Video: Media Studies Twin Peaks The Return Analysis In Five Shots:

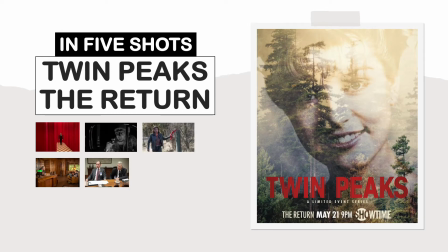[0:00]
On this video, I'll be analysing 5 random shots from Twin Peaks: The Return. So these are 5 shots scattered across the entire series. So I'll be having a look to see how these images present meaning to audiences. I'll look at the use of camera work and visual language, which is often referred to as mise en scène.
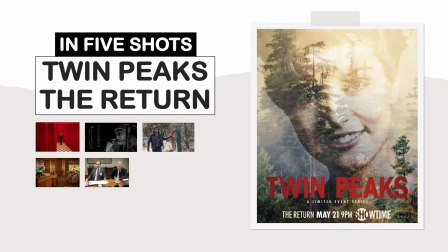[0:20]
Now this is a French theatre term which means placing on stage, and it is very common in film analysis. To explain it simply, it refers to what we see on screen. So from the visuals, the meanings, and all the elements that appear on camera and their arrangement.
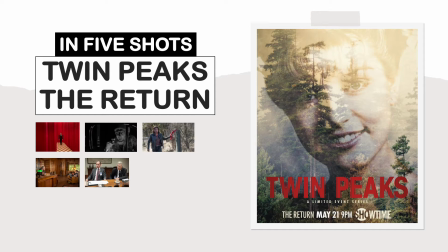[0:37]
Now this can include locations, set dressing, props, costumes, makeup, colours, lighting, visual effects, depth of space, characters and performance. It should be possible to understand the narrative by the visual alone without sound or music.
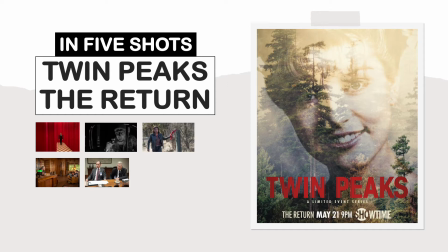[0:55]
So join me in my analysis of Twin Peaks: The Return in just 5 shots.
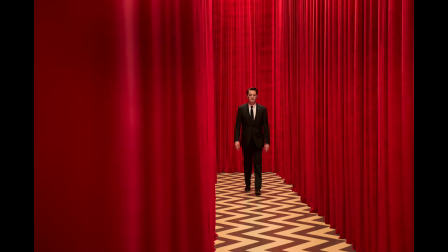[1:01]
Okay, first shot. So this is a long shot, so the subject is visible, but the emphasis is on placing him in his environment. So this character has been engulfed by this world. Is he trapped?
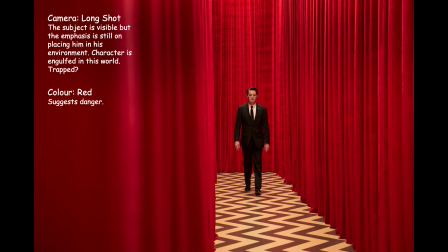[1:16]
Now the colour red, connotations of red could be danger, so it could be in a dangerous situation. Now the location suggests a realism, some strange place, not normal reality. We have these red curtains. What could lie behind these curtains?
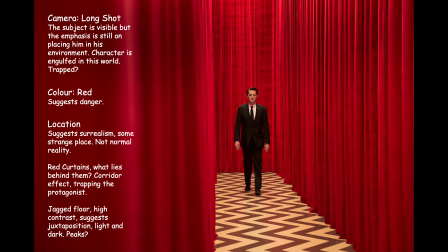[1:34]
Is it danger? We have a corridor effect which helps trap the protagonist. Now the jagged floor, we have high contrast between the light and the dark. So also they look like peaks. So we've got the dark peaks and the light peaks, and the show is called Twin Peaks.
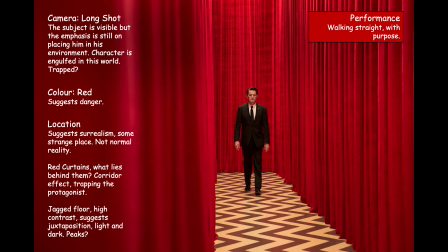[1:53]
Now performance, he's walking straight with a purpose, so he is a hero character. Now he's got a black suit, which would suggest professionalism, a government job. So in this case he is an FBI agent, because the pin on his
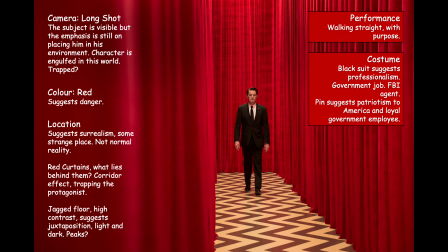[2:08]
suit would suggest patriotism to America, is a loyal government employee. Now his hair and makeup, it's smart, it's professionalism, it's what you expect to see from a government agent. Now the lighting is high key, so there's a lack of shadows, so it allows us to see him in this strange world.
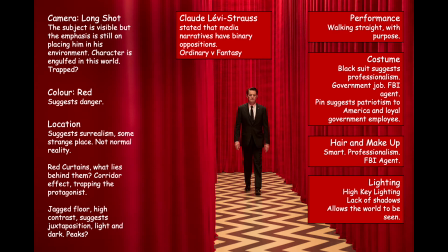[2:28]
And according to Claude Levi-Strauss, he states that media narratives have binary oppositions. So here we have the ordinary, the conventional character versus this fantasy world.
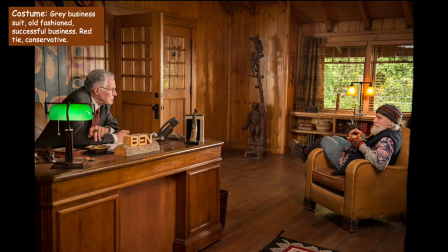[2:41]
Okay, for the second shot, so we have a businessman in a grey suit. So it says old-fashioned, but also he's successful. Also the red tie, is he a conservative character? So in terms of blocking, so the man in the suit is looking down at the other character.
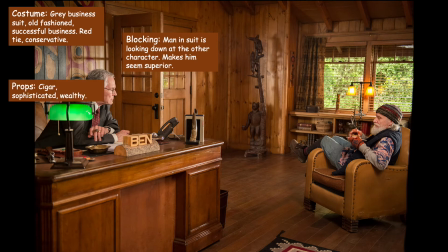[3:01]
It almost makes him seem more superior. Now in terms of props, he's got a cigar in his hand. So he's sophisticated, he is wealthy. Now this is a 2-shot.
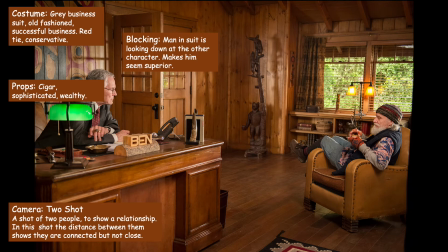[3:14]
So we see both of them in the frame at the same time. So there is a connection between the two, but they're not close together. Now in terms of props, this character Ben, he has his name in big bold letters, which suggests that he is a big successful character in the community.
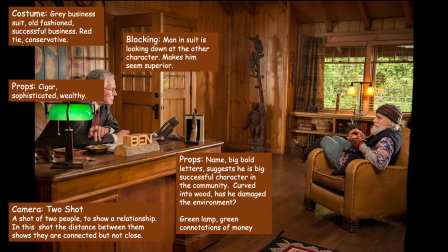[3:31]
It's carved into wood. Has he damaged the environment? Also this green lamp. Green has connotations of money and greed. Now in terms of blocking, there is a large space between these two characters to emphasize that they are not close,
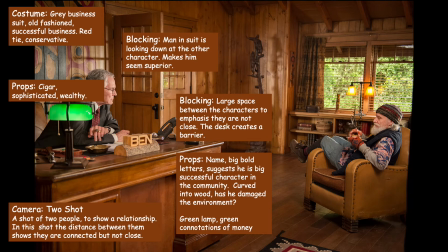[3:48]
and the desk creates a barrier of some kind. But the fact they are both in the same frame would suggest there may be some kind of relationship between them. They may be related to each other. They could be brothers.
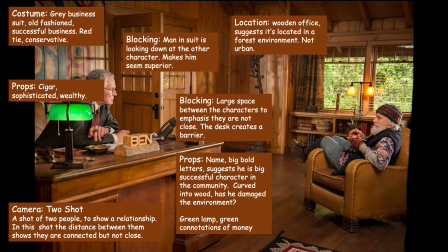[4:01]
Now the location is a wooden office, which suggests it's located in a forest environment, not urban, not city.
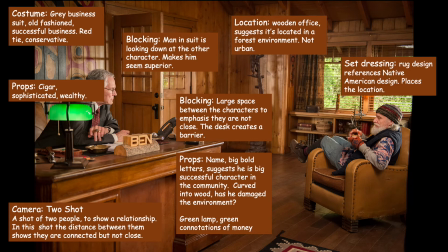[4:10]
Now in terms of set dressing, the rug on the floor has kind of like a Native American design, which helps place the location as being probably middle of America somewhere. Now in terms of this character's performance, he's got his legs over the arm of the chair, so he's not following society's rules.
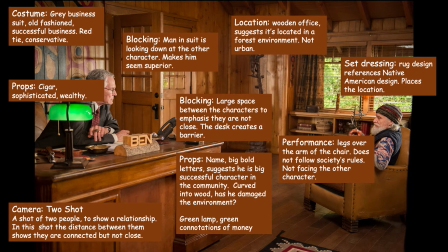[4:29]
He's also not facing the character straight on, so there's that distance between them, so he doesn't quite respect this other character. Now in terms of costume, this is associated with environmentalism, closer to nature.
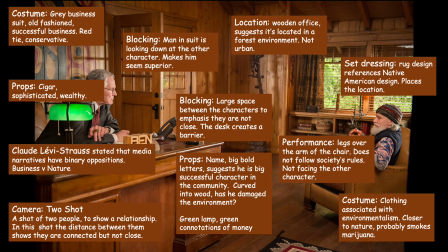[4:44]
He probably smokes marijuana. Now again, binary oppositions. Here we have business versus nature. So the whole location On the set dressing and what we see outside is very environment, wood and trees, yet he's wearing a grey suit. Business versus nature.
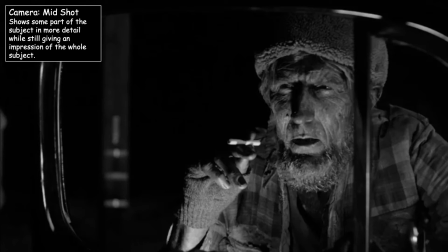[5:06]
Now here we have a mid shot, so we can see this character, but we still get an impression of the location of where he is. So it looks like he's on the side of a road somewhere.
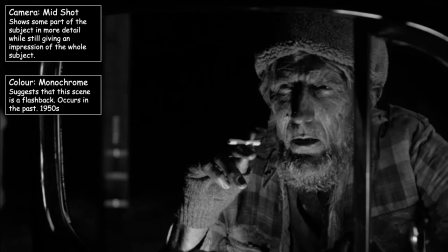[5:20]
Now here, it's no colour, it's monochrome, suggests that this scene could be a flashback. Does this occur in the past? Could it be like the 1950s? Now the lighting is low key, creates shadows to suggest the dark nature of this character. It makes him seem more scary.
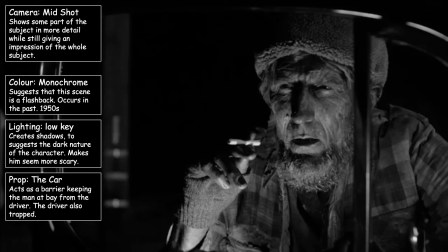[5:39]
And in terms of prop, we have a car. It's acting as a barrier, keeping the man at bay from the driver. But it also means that the driver is also trapped inside his car.
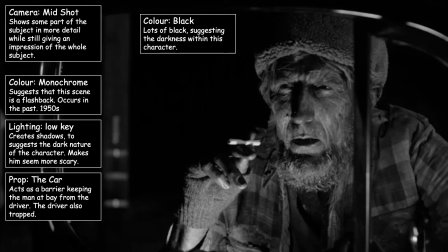[5:51]
Lots of black, so lots of black suggesting the darkness within this character and the dark situation that this character, well, the driver might be in. So the cigarettes, so this man is unhealthy to himself and maybe unhealthy to the driver as well for these bad habits.
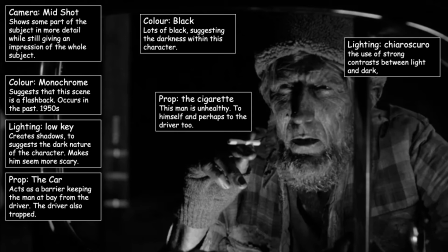[6:11]
Now in terms of lighting, this could be considered to be chiaroscuro. These are strong contrast between light and dark. So it's almost like there's a torch underneath this character lighting him, just a single light source almost.
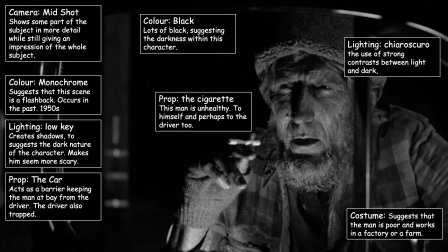[6:27]
Now the costume suggests that this man is poor and probably works in a factory or a farm. He's also got a very serious facial expression, so he could be dangerous.
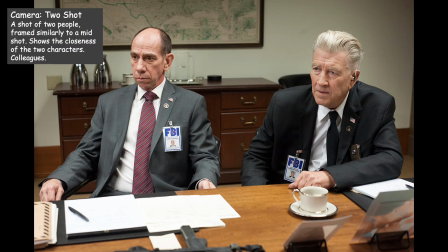[6:43]
So we have another two shot. So the frame very similar to each other and a lot closer, these two characters, than the other two shot we looked at earlier, because these two are colleagues. They work together, so they are quite close.
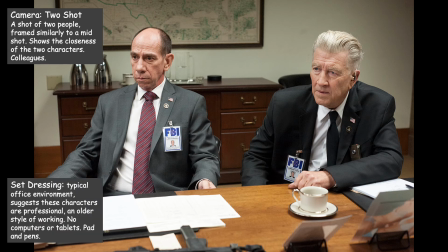[6:57]
In terms of set dressing, it's typical of an office environment, which suggests these characters are professional. Also, we don't see any laptops or iPads. It's like an older style of working. So just pads and pens. So these are older characters, so they probably have an older way of working. A more old-fashioned way.
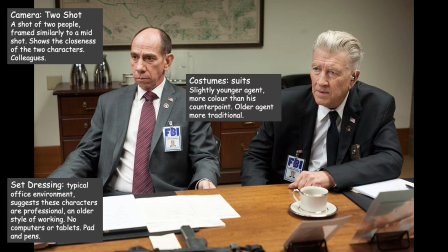[7:18]
So suits, the slightly younger agent has a slightly more colour than his counterpart, while the older agent looks a bit more traditional with his black suit, the white shirt, while the other character he has a slightly lighter coloured suit, a grey suit, but he's also got that red tie.
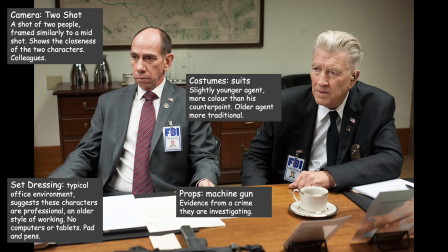[7:37]
Now on the table is a machine gun, so this would suggest this is probably evidence from a crime that they're investigating, because they are FBI agents. It says FBI on their badges. Now this character has a hearing aid, so he's slightly leaning forward.
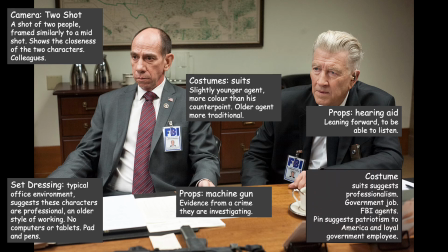[7:52]
Maybe this is so he can listen. Now the costume, the suit suggests again professionalism. It's a government job, so you have those pins on there to suggest that they are loyal government employees.
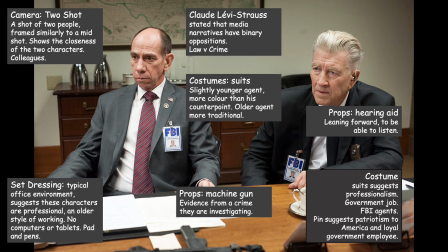[8:08]
And in terms of binary oppositions, in this case, it's probably law versus crime. So the machine gun on the table would represent some kind of crime that's happened, and they are investigating that crime.